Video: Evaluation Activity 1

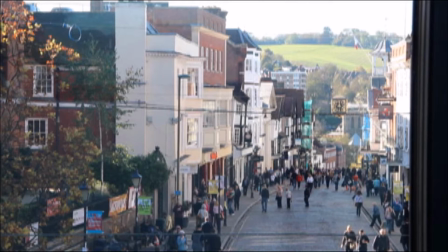254s
The location can tell the audience about the genre of music. For example, if the setting is a backstage dressing room with costumes and makeup, the audience will be expecting a pop performance music video. Goodwin's rules calls for the use of genre conventions in the video so the audience can decode its meaning.
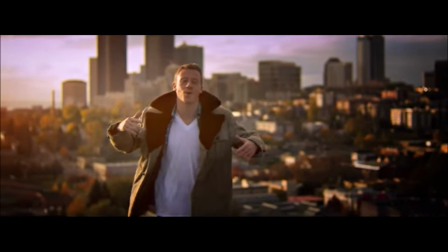271s
In this still from The Town by Macklemore, the location directly links to and supports the title of the song. It also allows the audience to relate to the song because the artist is shown in a generic urban setting.
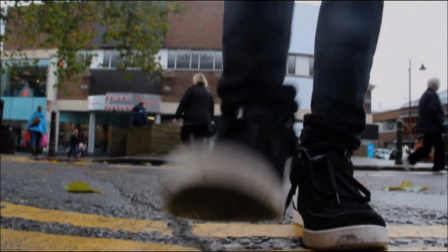284s
This footage was taken with a low-angle shot, tilted up to show the artist walking over the camera. This shot was used to make the scene interesting and creative. The video progresses with a straight cut to make the video feel natural and to mimic real life. These techniques are commonly used in music videos because they help the audience
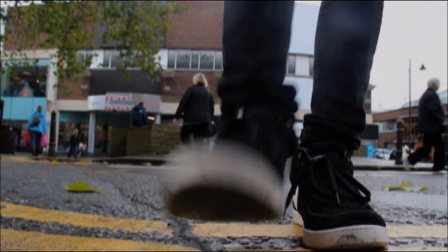303s
to immerse themselves in the video allowing them to decode the information encoded by the producer.
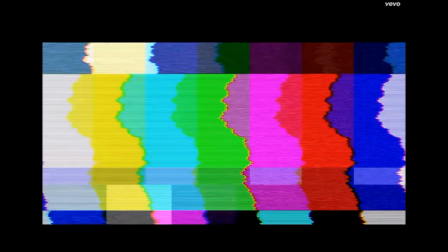308s
In this still from Helena Beat by Foster the People, editing has been used to add SMPTE color bars to the video. This acts as a marker showing the start of the video. It is also ambiguous. It doesn't give away any information about the content or genre of the music video.
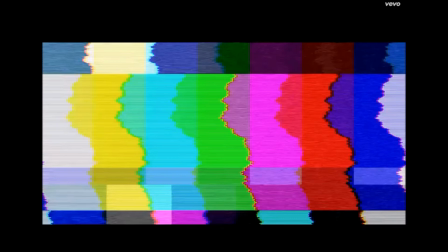325s
This may intrigue the audience and encourage them to carry on watching the video to discover what it is about.
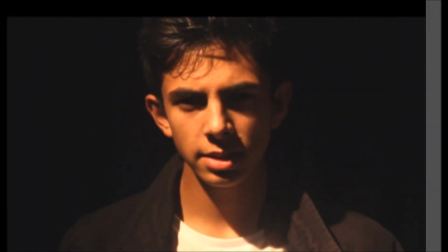331s
We have used low-key lighting to shadow the player's face, distorting his appearance. In this shot, the player is also looking and singing straight into the camera, which adds to the intensity of the shot.
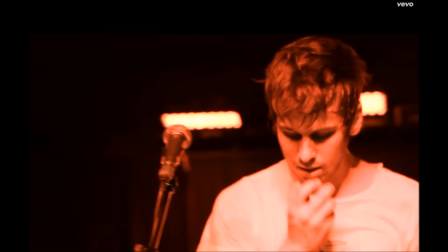342s
In this shot from Pumped Up Kicks by Foster the People, lighting has been used in a similar way to construct and support the themes in the music video. This shows the use of Goodwin's rules. There is a relationship between the visuals and themes in the music.
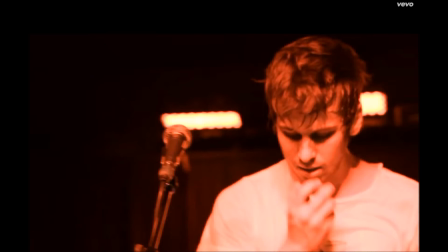357s
These themes have been constructed and supported predominantly through the use of lighting, but also mise-en-scene and editing.
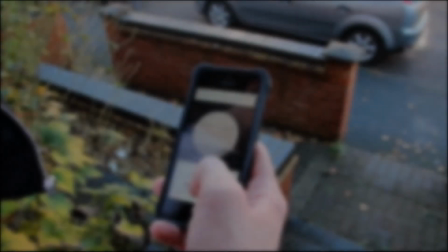365s
In this shot,
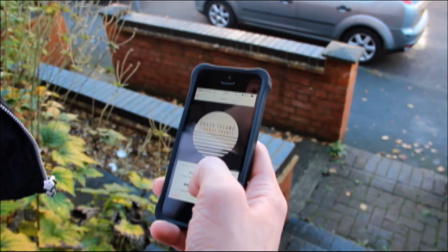366s
we have used a generic residential street and house to immerse the audience within the video from the start by using locations which they can relate to. The phone used is a recognisable and modern brand, showing the audience that our narrative is set in present day.
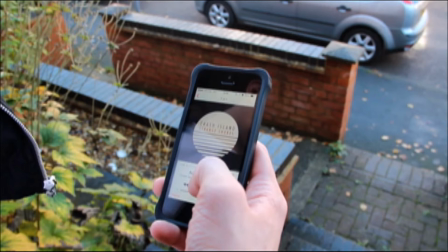380s
The action of pressing the play button to start the music is a common activity which our target audience, mid-teens to early 20s, will often perform daily. Many music videos choose to use recognisable or iconic locations to encourage the audience to relate to the music and lyrics, allowing them to decode the deeper meanings and messages in the song.
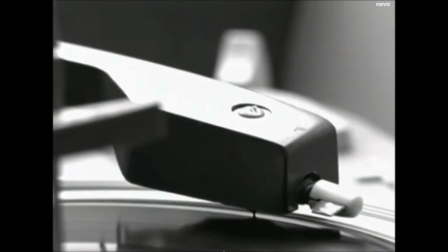399s
In this still from Wonderwall by Oasis, the artist has placed the stylus on the record to start the music. This is an older equivalent of pressing play on a modern music device such as a smartphone.
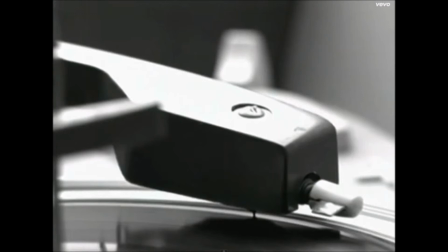411s
Again, Goodwin's rules have been followed. The visuals link directly to the music. When the play button is pressed, the music starts, similarly with the record player.
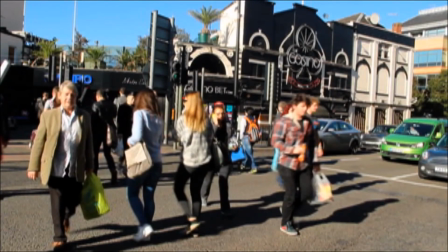420s
In this shot, we have used editing to play the footage backwards to represent the artist's inner turmoil and confusion. Many music videos use editing to dramatically change the footage used to influence the audience's perception and reaction to the video.
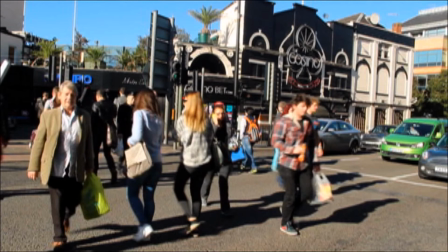434s
Even subtle changes can be picked up by the audience, influencing their personal decoding process and watching experience.
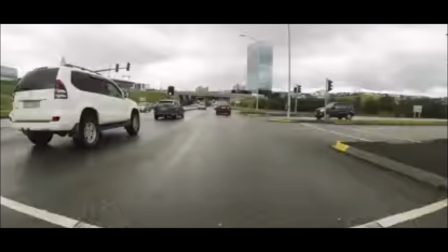441s
In this shot from Tonight You're Perfect by New Politics, the speed of the footage has been increased. This represents the themes of the song, focusing on enjoying themselves tonight and being ready to have a good time. Again, this shows the use of Goodwin's rules. There is a relationship between the visuals and themes in the music.
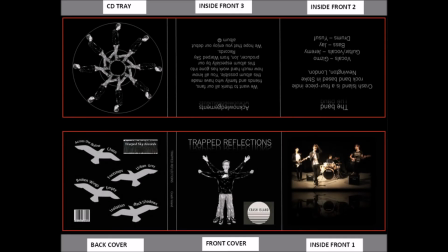460s
We have followed many indie rock genre conventions in the construction of our digipack. We have used a dark background to accentuate the grey and desaturated images used in the digipack, which makes it more aesthetically pleasing. The front cover is an interpretation of Da Vinci's Vitruvian Man.
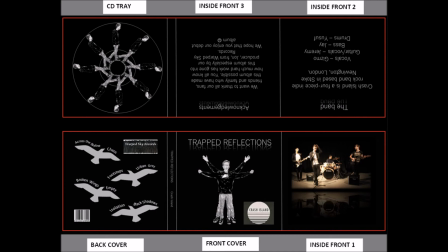476s
It represents the artist's inner struggle to be free. But each audience member will decode this image in their own way, bringing personal meaning to the cover. We have used the name of the band clearly on the front of the digipack. This allows the audience to quickly link the band to the album.
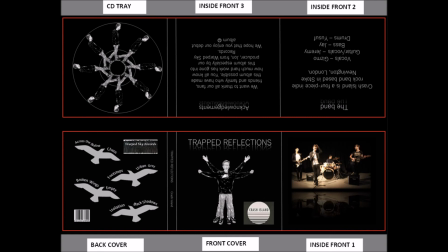491s
Having a picture of the band in the album is typical of the indie rock genre, and the audience can see their individual style and clothes. The album name is also on the front of the digipack.